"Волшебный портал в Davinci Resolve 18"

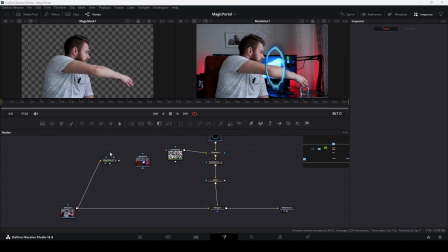[4:10]
magic mask у нас все просчитал теперь нам нужно подключить это к нашей общей композиции возьмем ноду merge вставим ее после портала и выход ноды magic
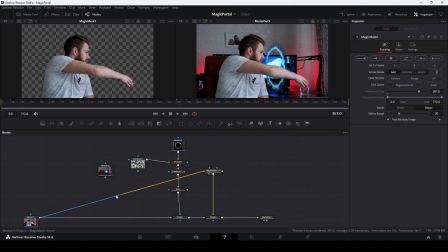[4:28]
mask подключим в зеленый вход новой ноды merge давайте добавим роутер для удобства пусть будет так чтобы было точно видно
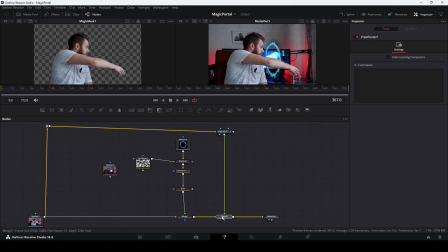[4:41]
что куда идет и так пока что у нас рука перекрывает весь портал но ничего мы это исправим чуть чуть позже теперь берем еще одну ноду merge и к ней подключаем наш второй файл там где нету стакана.
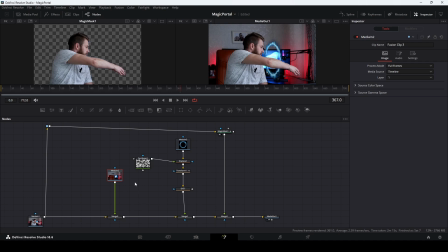[5:00]
Теперь нам нужна маска в виде полигона, в которой мы ограничим некоторую область для того, чтобы убрать стакан. Итак, какая же это будет область? Давайте пока Magic Mask отключим, чтобы видеть полностью портал.
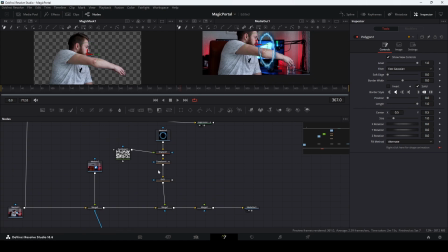[5:19]
Он сейчас нам нужнее. Итак, выделяем ноду полигон и рисуем маску.
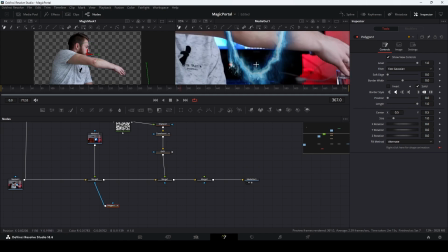[5:28]
И смотрите, здесь пройдем по внутренней части портала
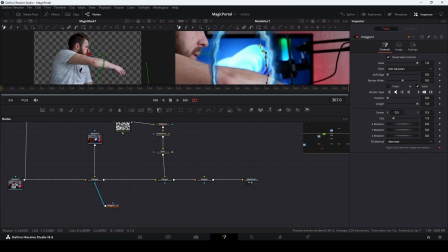[5:35]
не обязательно как-то супер точно просто сделаете такие рваные края
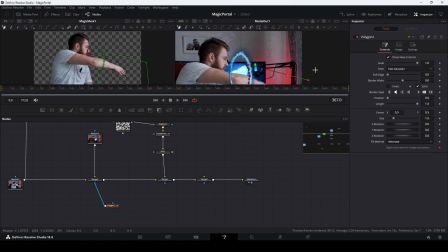[5:43]
и замыкаем теперь давайте подключим сюда magic mask и эту же маску выход Подключим вот к этой ноде Merge.
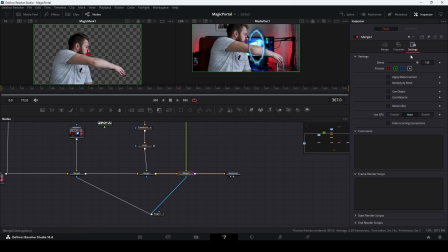[5:59]
Но в этой ноде Merge мы ее инвертируем. Переходим в Settings и Apply Mask Inverted.
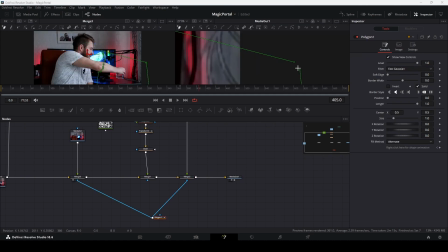[6:08]
Немного не попал. И замыкаем маску. Итак, теперь что мы видим? Давайте уберем выделение.
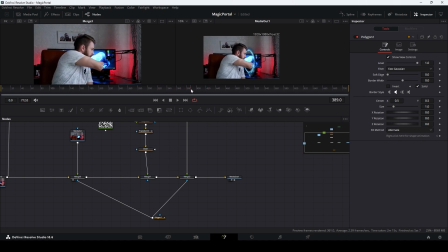[6:26]
Рука входит в портал. И, в общем-то, стакана здесь нет. Так, теперь для того, чтобы было немного красивее, давайте сделаем soft edge на маске.
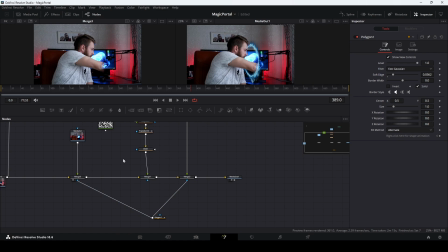[6:41]
Смотрите, для такого более плавного эффекта. И давайте еще в ноде transform включим motion blur. Для того, чтобы портал, когда вращался, его немного размывало. Ну и поставлю motion blur примерно на четверку.
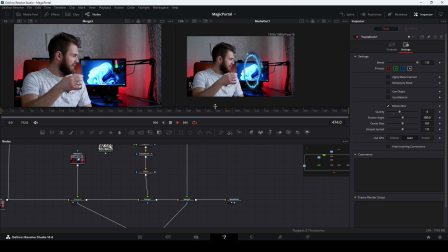[6:58]
эффект готов большое спасибо за просмотр надеюсь видео было вам полезным всем пока